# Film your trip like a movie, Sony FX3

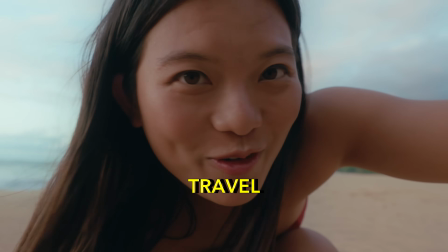Here's what every travel content creator does.
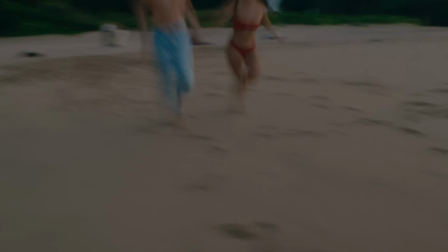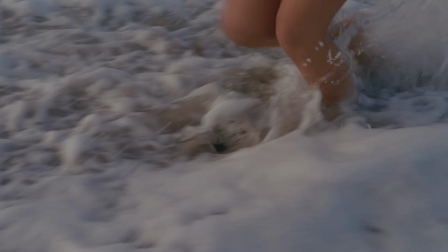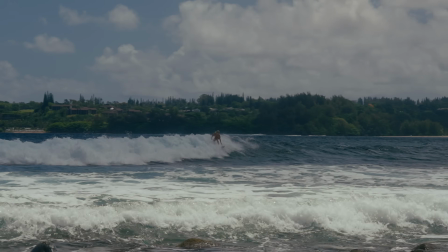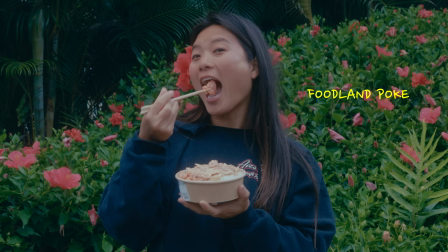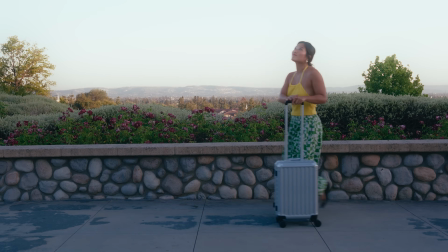Every shot you just saw, I'm about to teach you how to film it. When I started making travel videos, they were embarrassingly bad. This is before and this is after. I have no idea what I was doing until I learned a few simple things, and everything changed.
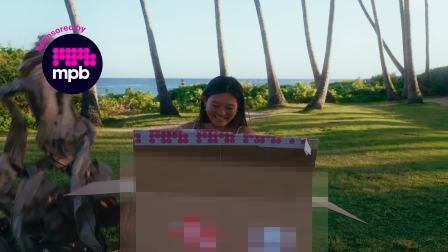This video is sponsored by MPB and I can't wait to tell you more later. This is called teleport. You appear out of nowhere. This one's the most fun and easy to do when you're shooting yourself.
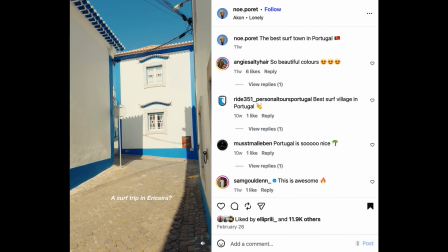Here are great 2 examples I found from Instagram. Set your camera on a tripod.
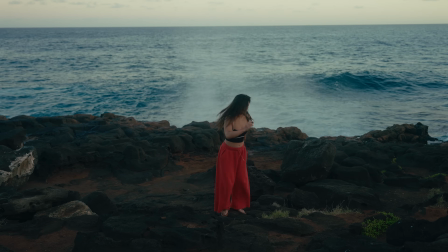Film the empty scene. Don't move anything.
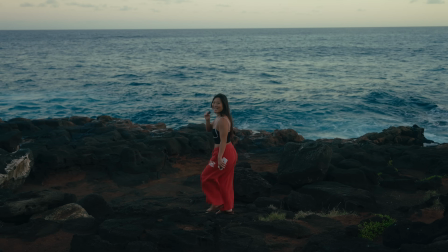Then step into frame and film again. You appear out of nowhere.
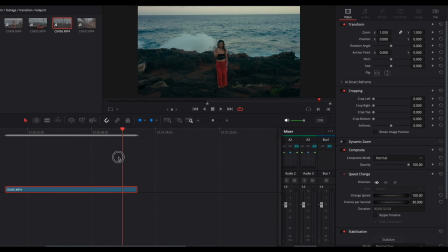Editing is quite easy. You just cut out the beginning part where you're not in the frame. Then find the clip where you're in the frame. For my case, I cut out the part where I was walking in, straight to the part where I jump. Ideally the second part of the jump. And let's clean it up and play it.
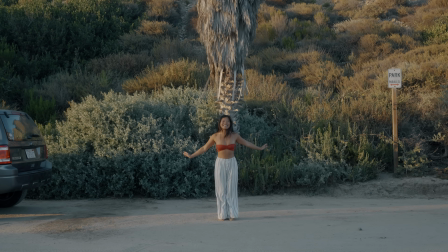I'm gonna show you another perspective so you know how it works. Usually I run to the scene after I film the empty view.
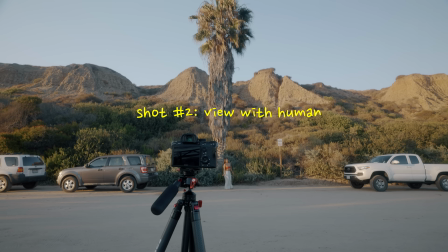Make sure you put your camera on the tripod. Jumping is the easiest because you don't really need to do fancy transition. This one trick, turn your trip into a movie. This technique is called slow shutter.
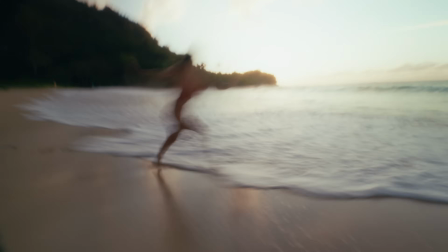You've probably seen it before. Here's how I do shot like this. The shutter here is 1/8, but I feel like 1/14 is good.
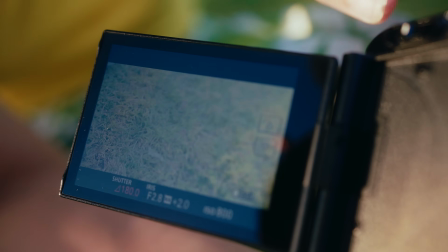There's usually an option to change your shutter on your camera setting. iPhone itself doesn't let you change the shutter,
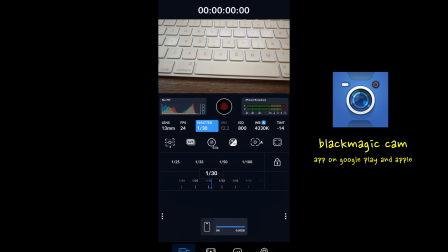but you can download an app called Blackmagic and it let you change the shutter. Try staying in front of crowd, traffic, or anything with movement.
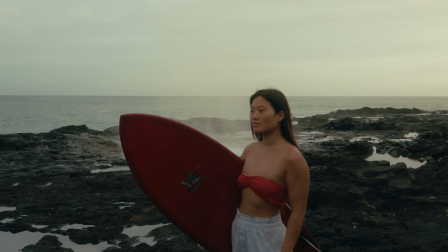It's more dramatic. Due to the low shutter, your image will be really exposed.
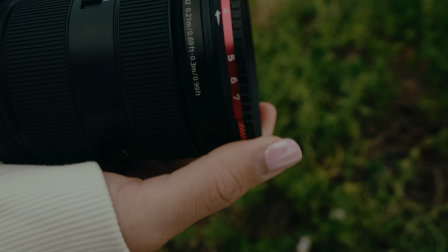You should get an anti-filter with multiple stops, or shoot it during or after sunset.
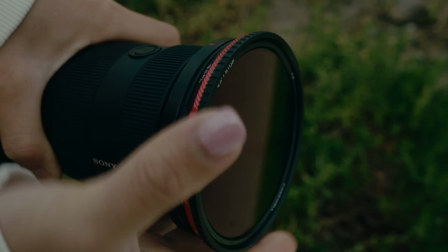The anti-filter I use is from Freewell. I prefer using it with a diffusion. It makes you look a lot more softer, so you can shoot all day, even during midday.
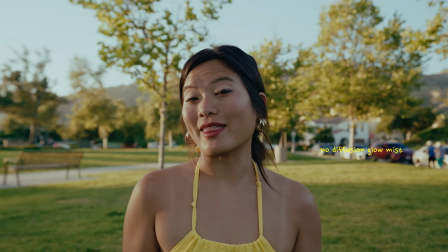This is with diffusion. This is without diffusion. Can you see the difference?
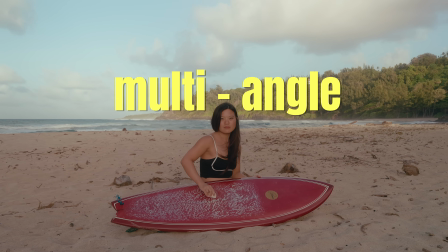How to make your take interesting if you don't know how to frame. This is the easiest trick I can give you. When you film an action, don't just frame it with one angle. Film yourself in different angles. Here are my shot list for just one action. Steal it. For example, right now I'm about to wax my board.
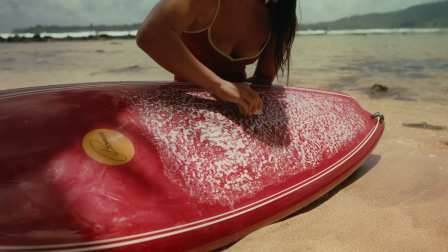Most people will set up the camera and just film this action in one single shot like this and call it done.
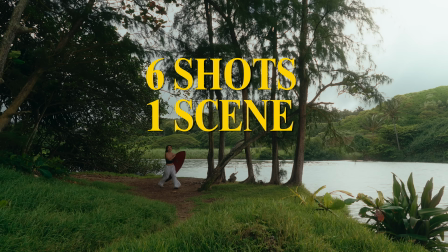Instead, I'm gonna shoot this from all the angles I can think of.
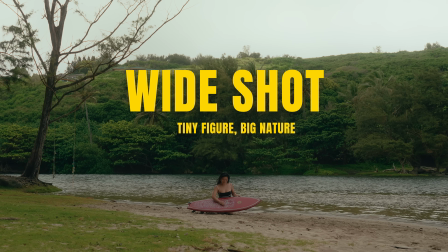If this is helpful so far, hit the like. It helps support the channel.
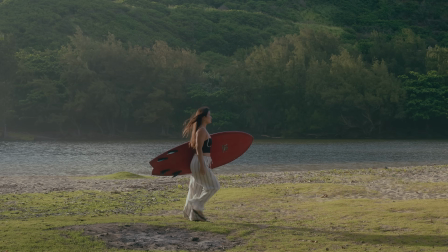This transition is called match cut. It's one of the most powerful and easy transitions in travel filmmaking. It helps you tell the story to show time has passed. The concept is stupid simple.
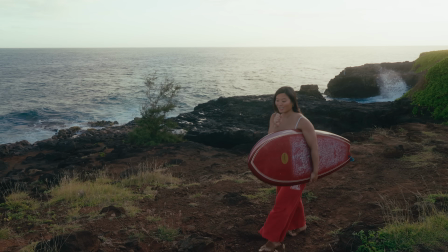Pick one action, walking, running. I pick walking over surfboard.
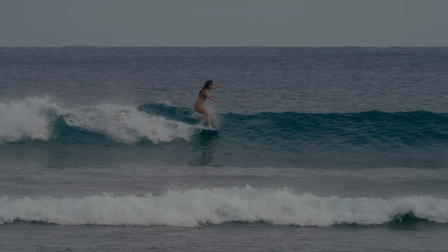Since right now I'm actually in Hawaii and majority of the time I spent was surfing. So I want to showcase that, hey, I did surf many spots.
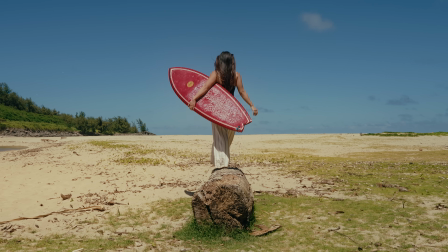So I'm gonna grab the surfboard and walk across the frame in different settings to show you that time has traveled and also I have been to many places throughout this trip.
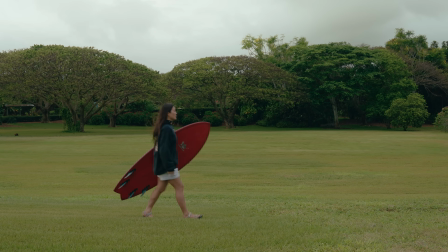Now in the edit, you have 2 choices. One, you can cut right in the middle of the motion.
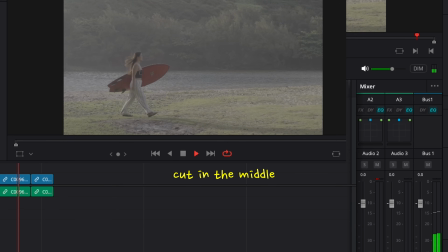So it feels like one seamless take and the world just shifts around you.
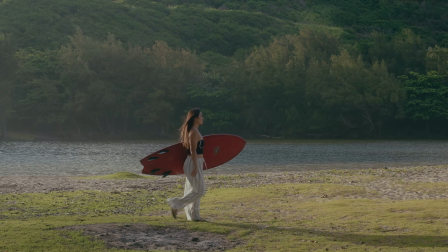Here's an example.